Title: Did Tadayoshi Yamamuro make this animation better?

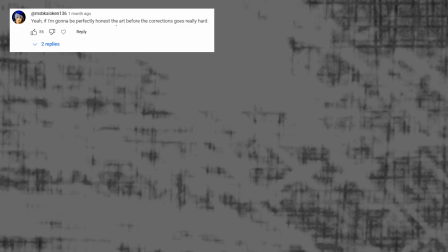Look at these two drawings. Which one do you think is better? Well, a lot of people, when I posted these, seem to really like Yashima's.
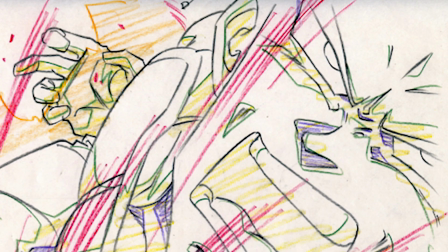And you know, with exception to this ghastly face, I kinda do too.
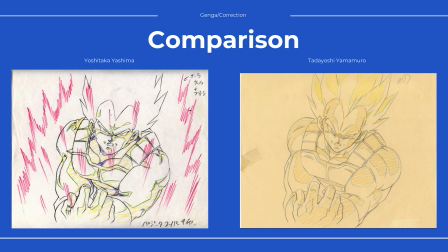Now in the first piece, it's a solid correction by the animation director Yamamuro.
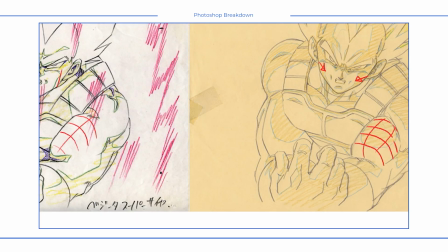The shading gives more dimension to the face and the muscles are extra defined. To be fair, this was Yashima's first time drawing Dragon Ball.
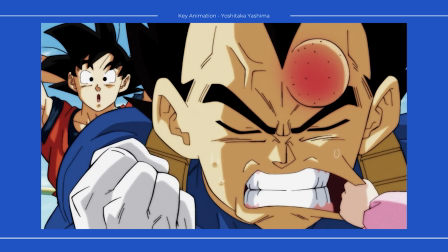It's not until Super where you would see him as a regular animator and storyboard artist.
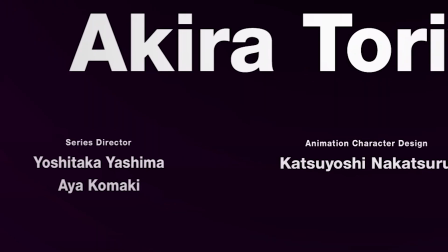And now with Daima, he's the series director. Yeah, still haven't understood that choice.
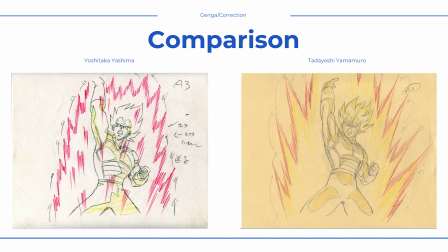Now this correction is undoubtedly an improvement. Vegeta's face was half melted off originally, and solid lighting corrections.
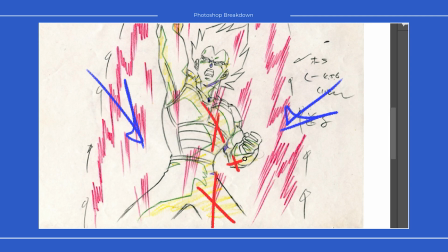The aura is on both sides, so there shouldn't be really any shadow here. Then going forward, this one here, Yamamuro's completely changed the action.
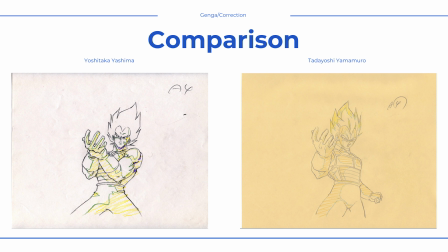Yashima has Vegeta in this and following frames grabbing his right arm when he does this attack.
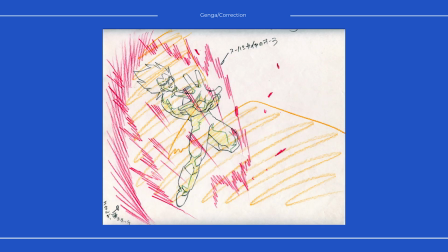And you can see in later frames, Vegeta does the arm thing again when he launches the blast, which Yamamuro cuts out.
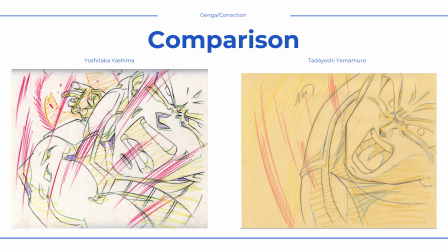In some ways, I kinda like Yashima's original take.
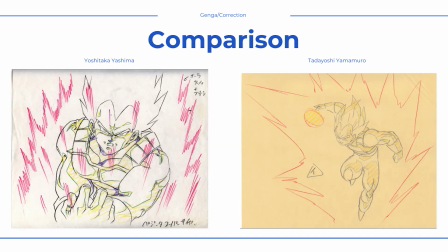It feels less like a generic ki attack, and having Vegeta brace his arm makes it seem like he's launching something actually powerful.
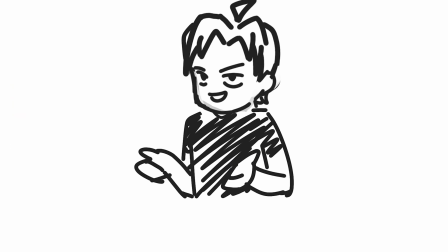Besides one loss, there are several positives to be found.
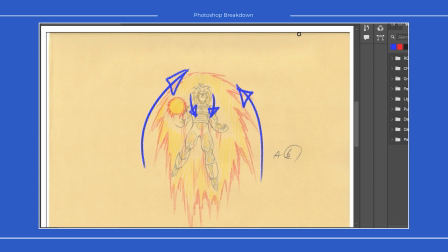The corrections add flow to Vegeta's hair and aura, which improves the motion and looks more natural.
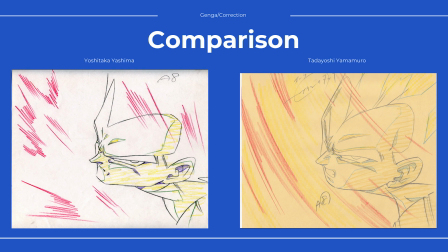But then there's the face, the most interesting part.
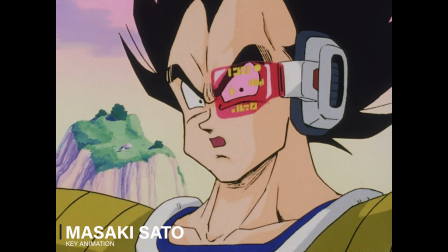It reminds me of the sharpness in the Saiyan arc, but at the same time, it doesn't look like anything from that arc at all.
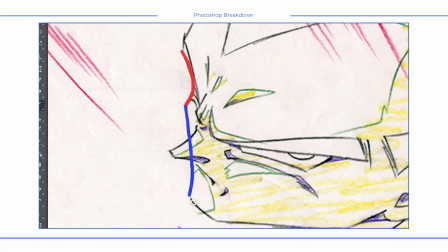It's got those sharp curves that we can find in that era, but the shape design is very different.
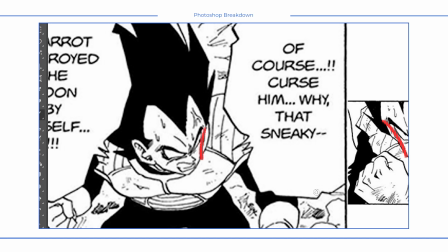In the Saiyan arc, it was pretty much just one big curve for the face, but here, Yashima's defined the eye socket.
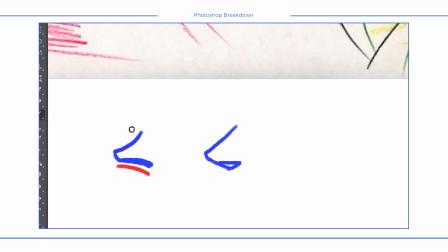The nose is also really curved, it makes this V shape, but notice the length of the top and bottom.
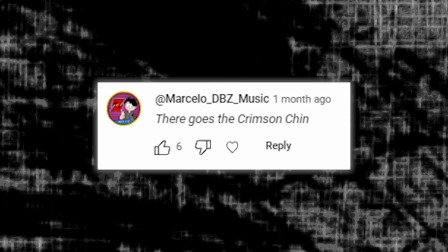Then look at Yamamuro's. Then finally what Marcelo has nicknamed the Crimson Chin, straight line, fairly long.
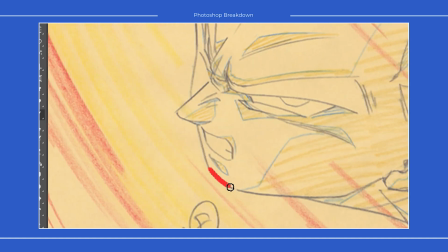Then Yamamuro's where it's pretty much rounded off completely. It's a really different take.
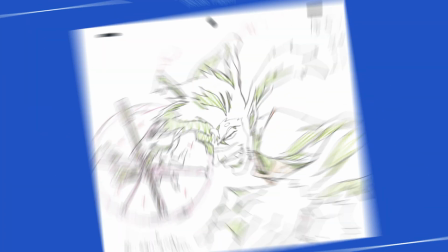I also saw someone compare it to the art style found at Studio Trigger, and honestly, yeah, I can see that, especially with the extreme angles Yashima draws Vegeta in.
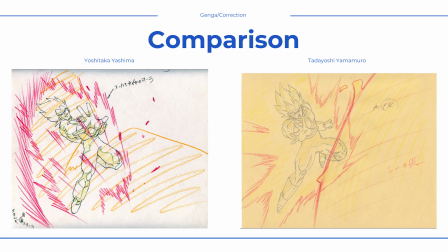Yeah, really different. From a draftsmanship point of view, Yamamuro's is definitely better, with exception for maybe that straight pole neck,
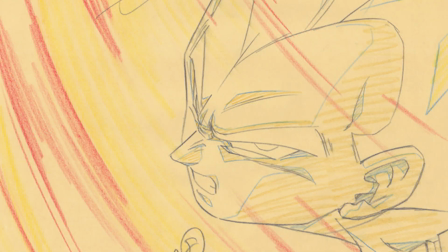but the rounder lines of Yamamuro's does take away that aggressiveness Yashima's style has.
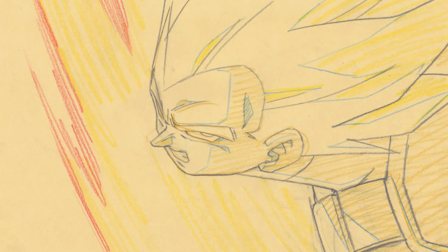The final is still expressive, but yeah, I kinda like Yashima's style, mostly.
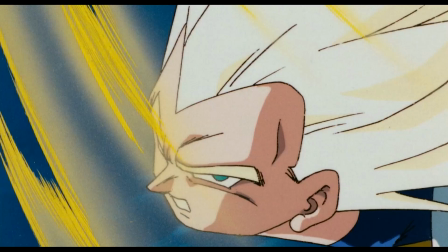And some Broly lore. In the final, this frame here actually went unused,
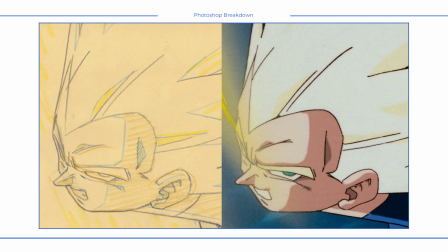and the Doga artist or possibly the painter does mess up the line work on Yamamuro's drawing a bit, also leaves out the line for the teeth,
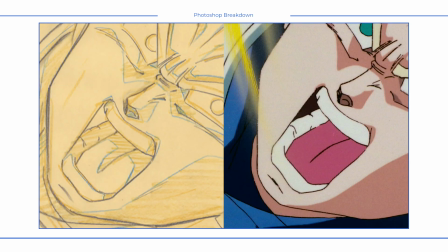and all the shading inside the mouth is forgotten in this frame. Anyways, what do you think?
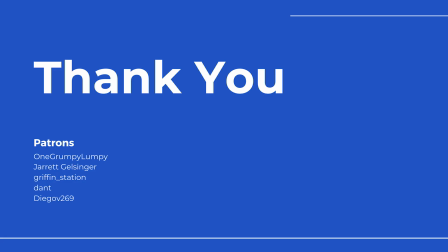Is it Lee bad or is it Lee good? With that, thank you to my patrons, thank you for watching.
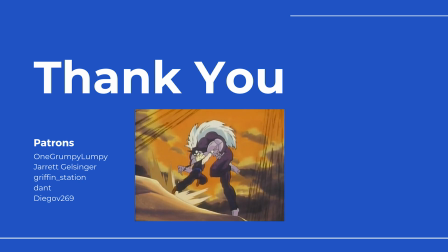An actual Dragon Ball video will be coming soon about an old OVA. Please watch and like.
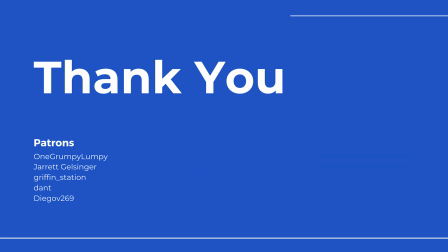Thank you.